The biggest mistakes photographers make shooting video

This video is brought to you by Envato. The landscape of media is shifting, and photographers are adapting their skills to meet new creative and technical demands.
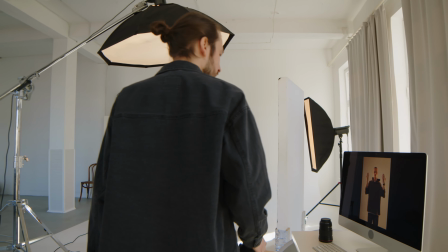While photography and videography share many of the same fundamental principles, the transition between the two isn't quite as seamless as one would hope.
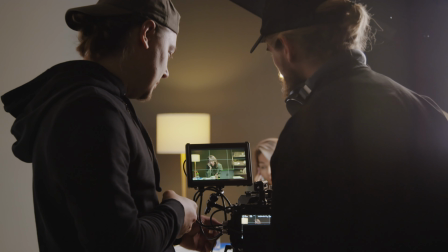Some of the biggest mistakes that photographers make when filming video ultimately stem from good habits ingrained from your photography practice,
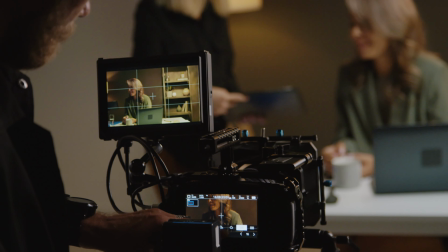but that don't ultimately serve you when it comes to making video.
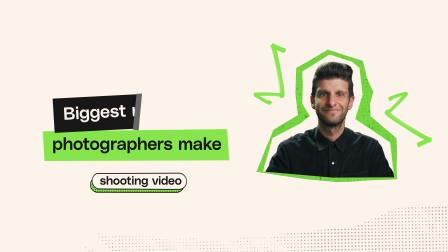In this video, we're going to talk about the biggest mistakes that photographers make when filming video, so that you don't have to make the same mistakes that I did when I started to make video work. One of the most frequent issues that photographers have when switching to video is a completely new relationship with how we deal with exposure.
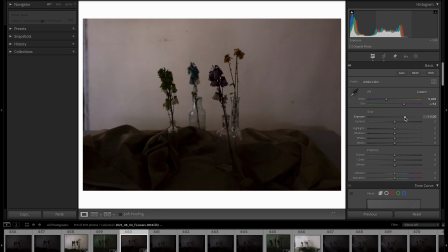Unlike photography, where a single frame can easily be manipulated in post without major consequence, video work requires a constant exposure across multiple frames in order to maintain a professional, clean look.
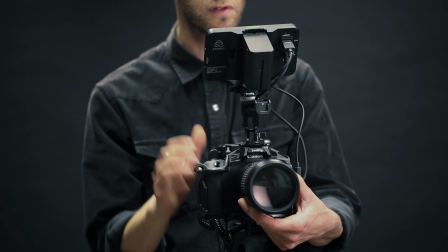As photographers, we're used to being able to adjust our shutter speed to balance the exposure in our images.
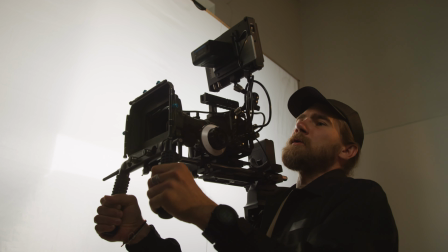However, in video, our shutter speed takes on an entirely different role in the way that our camera operates.
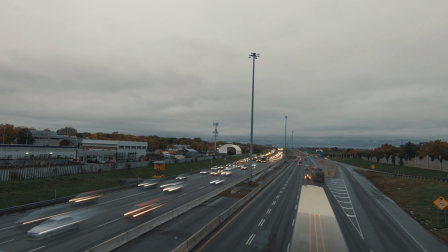The shutter speed directly affects how the motion blur is translated through the lens.
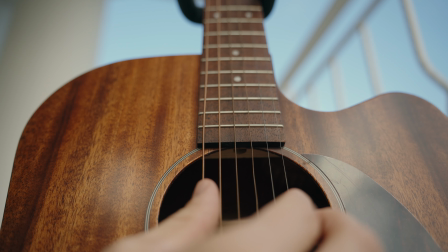We need to have a consistent shutter speed in order to maintain a natural-looking motion blur.
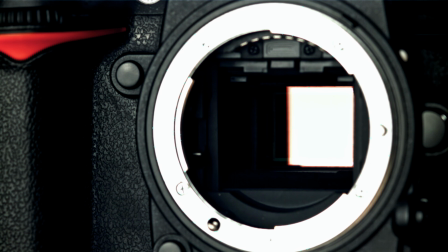The general rule for professional video quality is to set the shutter speed at double the frame rate. For example, 1/48th or 1/50th for 24 frames per second, or 1/60th for 30 frames per second. Raising or lowering the shutter speed to try and affect exposure will result in unnatural, jittery motion blur, which we want to avoid.
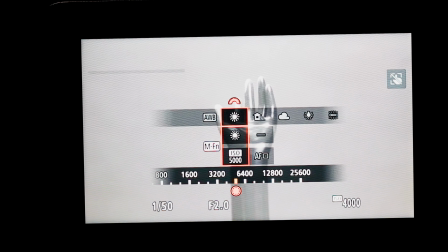While adjusting ISO is a common way to brighten or darken an image for a photographer, this approach to ISO needs to change when we start to think about video.
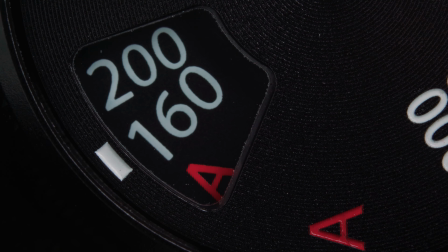Most video cameras have a base ISO,
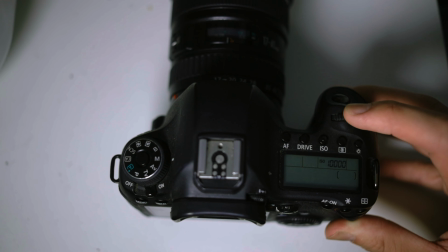which is a specific ISO setting that'll deliver the cleanest image quality with minimal noise and the widest dynamic range possible for that camera.
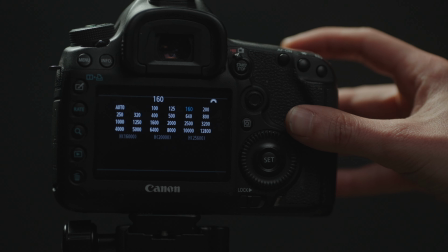For example, I'm shooting on a Canon R6 Mark II,
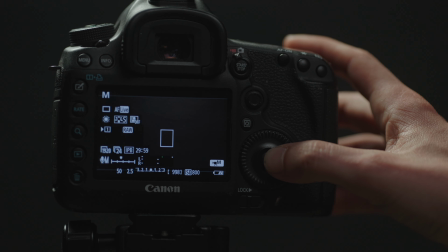which has a base ISO setting of 800, which I treat as a kind of set it and forget it setting. To get the best results out of your specific camera, be sure to look up the base ISO for your model. A common mistake photographers make is neglecting the use of neutral density or ND filters.
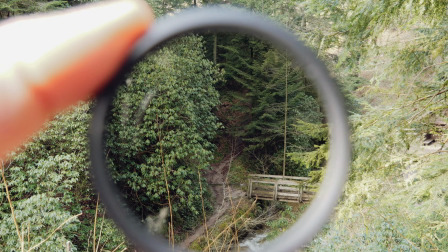An ND filter is essentially like putting on a pair of sunglasses in front of your camera lens.
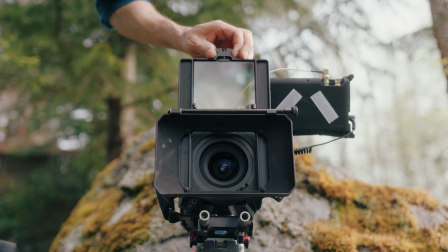The more stops of ND that you put on, the more light it's filtering out, which ultimately brings down your total exposure.
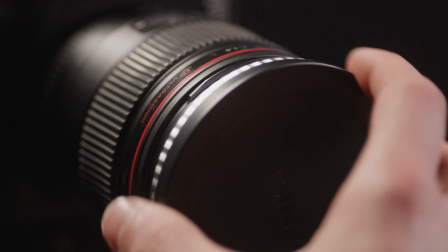In video, we use ND filters to maintain proper exposure, while being sure to keep a fixed shutter speed.
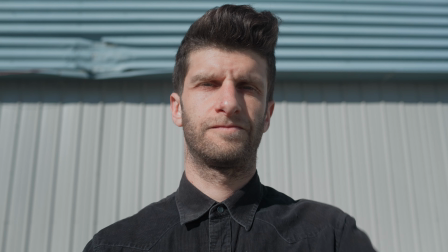These can be extremely useful if we're trying to get a proper exposure outside on a sunny day,
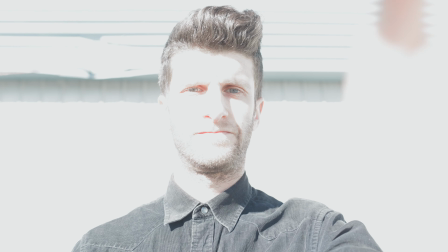while keeping our camera at its base ISO and our shutter speed at twice of our frame rate.
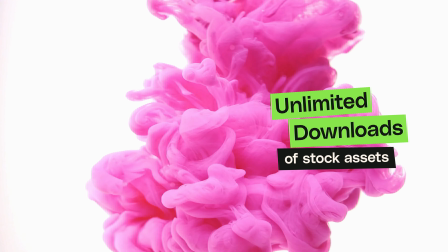This video is brought to you by Envato. Unlimited downloads of high-quality assets and a full stack of AI tools.
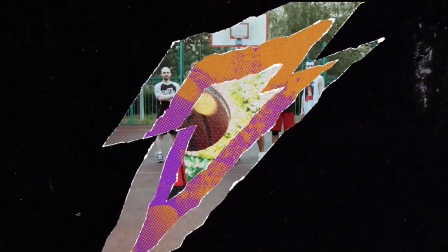Every type of asset for any type of project. Follow the link in the description and start creating now. Lighting for video requires a fundamentally different approach than how we think about light in photography.
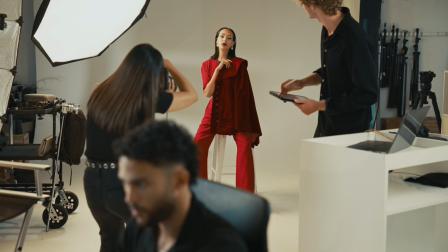In photography, we typically use strobe or flash, which can output an incredible amount of light in a short burst.
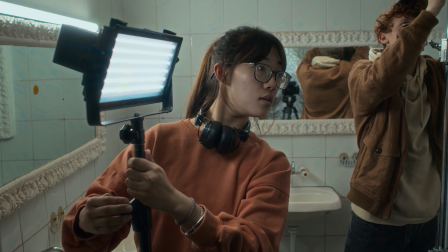But as we move into video, we start to talk about using continuous light sources.
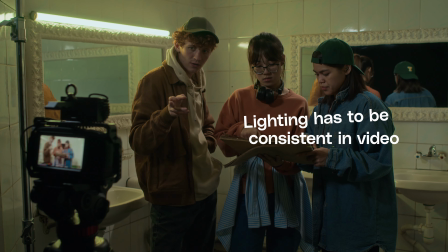The dynamic nature of moving images means our lighting needs to be consistent and serve the scene's mood rather than just affecting our subject.
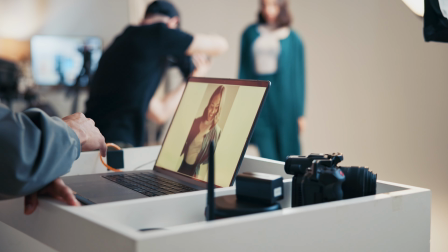In photography, we often position our light towards the subject's face and then fine-tune the light to create a flattering portrait.
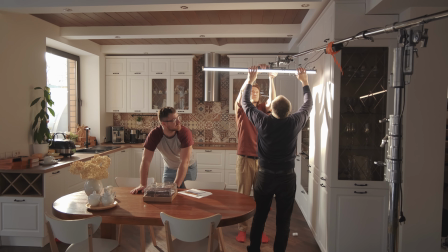However, in video, it's more effective to focus on lighting the entire space rather than just the subject.
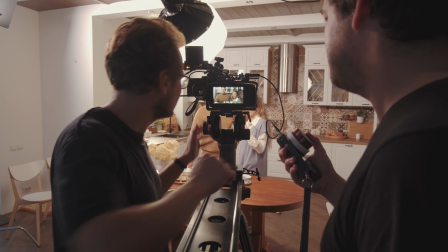Approaching your lighting with this concept helps to create consistency and depth in a scene, while maintaining a natural, believable lighting situation. A common mistake photographers make when transitioning into video is overlooking practical lighting sources already present in the scene, such as a lamp or a window.
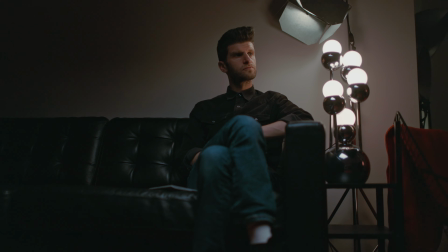In video, it's important to consider the motivation behind lighting, and using these practical sources can have a major impact on the final look with minimal effort. Learning to use these practical light sources will help your artificial lighting blend seamlessly into the environment, creating a clean, professional look. A well-planned shoot makes the editing process significantly easier. Many photographers who are new to video aren't able to see ahead and see how their footage is going to come together in the edit.
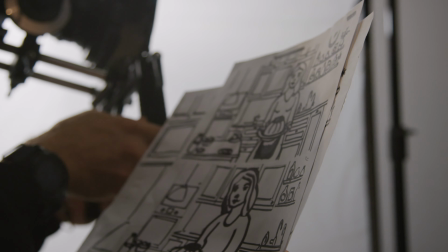A storyboard is a crucial pre-production tool for video creators.
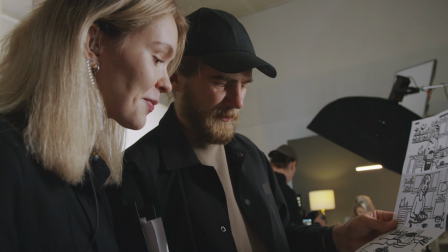A good storyboard will serve as a blueprint for the entire shoot, including details such as locations, compositions, lighting diagrams, camera angles, wardrobe notes, audio ideas, just to name a few.
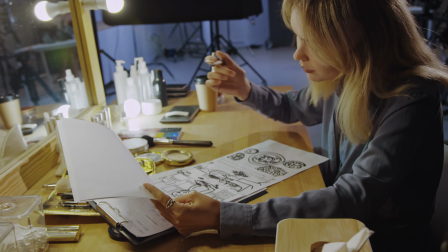Creating a detailed storyboard will help you clarify and refine your vision ahead of the actual production,
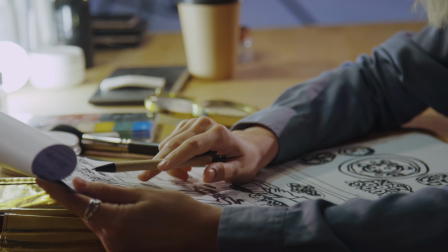turning all of your abstract ideas into a tangible plan,
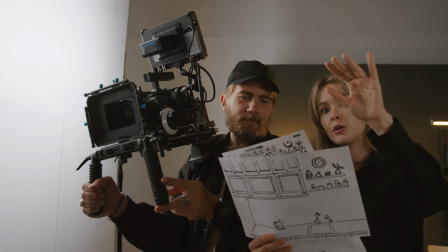allowing you to effectively communicate with the other members of the crew and/or the talent on set. Unlike in still photography, where a single image can stand alone, video requires multiple angles and shots to create a seamless product. Capturing a variety of wide shots, close-ups, and details gives the editor, whether that's you or someone else, a whole lot more flexibility when it comes to making the edit. Small continuity errors, such as changing lighting situations or inconsistent subject placement, can really disrupt the viewer's experience of a video.
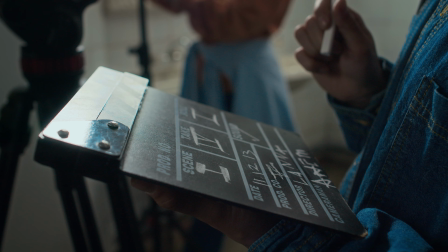There is already so much to pay attention to during a photo shoot, but having the extra attention to detail to focus on these small things will save you a huge headache come the editing process, as even a small continuity error can ruin what was otherwise a great take.
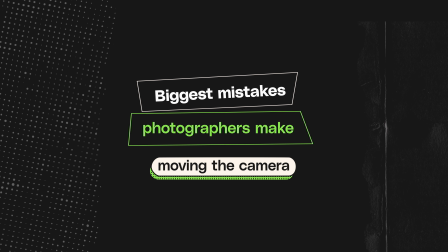Photographers transitioning into video often struggle with camera movement, as they're used to composing for static images.
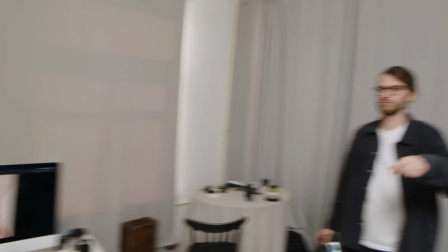In video, camera movement can add energy and depth, but when used incorrectly, it can make an otherwise good image look unpolished.
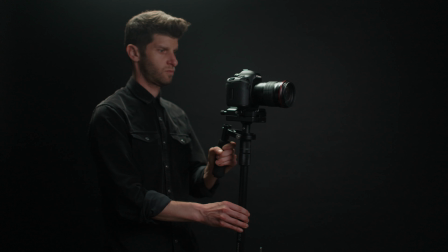Unlike adjusting composition in a single frame, videographers must plan movements with intention,
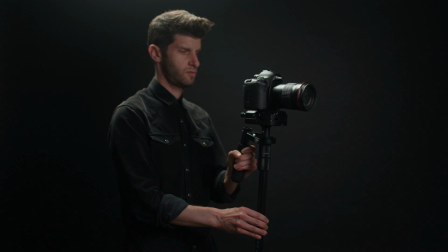using tools like gimbals, sliders, and tripods to create nice, controlled motion.
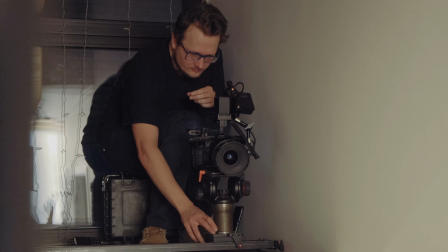Learning when to move the camera and when not to move the camera and simply let the scene play out is a key to achieving a professional look. The 180-degree rule is a principle in videography that keeps the scene visually consistent.
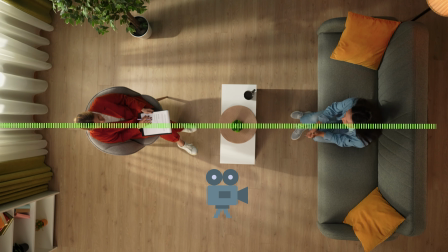It states that the camera should stay on one side of an imaginary line drawn between two subjects to maintain a consistent screen direction.
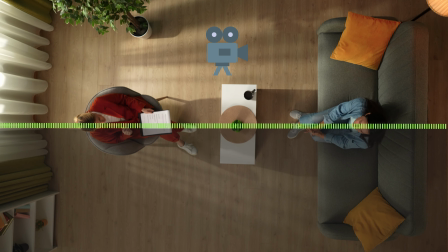If the camera crosses that imaginary line, it creates a jump in perspective that can be confusing to the viewer. Unlike photography, where composition is static, camera movement in video can be used to enhance the visual storytelling,
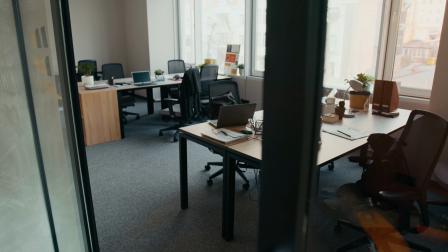whether it's following a subject or revealing information. Random panning, tilting, or zooming can be distracting and can easily take the viewer out of the scene. Thoughtful, deliberate camera motion adds to a more professional and engaging final product. Audio is essentially of equal importance to the visuals in a video, as it completely shapes the viewer's experience.
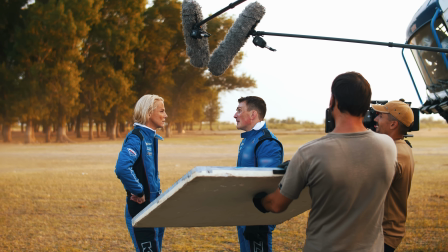Poor sound quality, such as muffled dialogue, distracting background noise, or inconsistent levels,
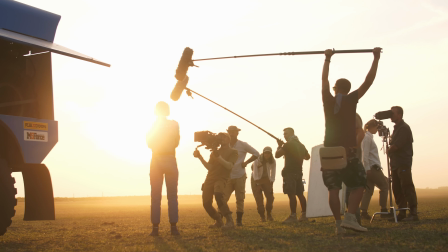can make even the best-looking footage feel unprofessional and hard to watch. Clear, well-recorded audio helps to immerse the viewer and reinforce the storytelling. On-camera microphones are a great first option, but you'll quickly come to realize that they fail to produce a high-quality sound.
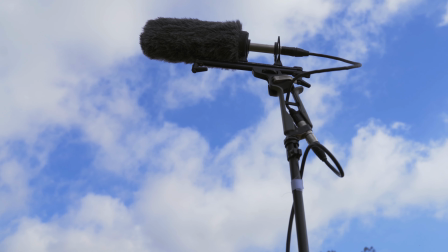Fortunately, there are a number of alternatives, such as shotgun microphones, lapel mics, and portable recorders,
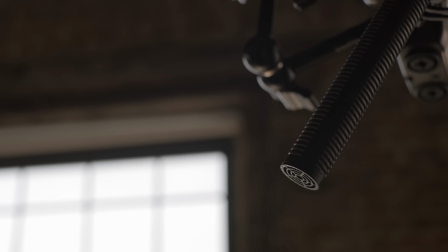all which offer a much higher recording quality and can be used separately or attached to your camera. These ensure much cleaner, more focused audio without breaking the bank. Background noise can be a major distraction in video, drawing the viewer's attention away from the subject and decreasing the overall quality of the production.
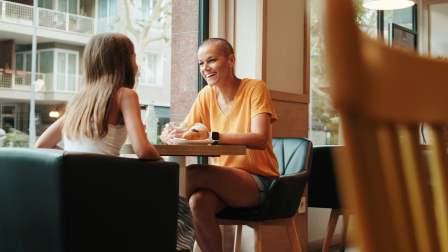Sounds like traffic, an air conditioner, or a distant conversation can easily distract from the underscore or the dialogue. Managing background noise is crucial, whether it's by using directional microphones, recording in a quiet environment, or with cleaning it up in post-production. The transition from photography to videography has numerous overlapping skills.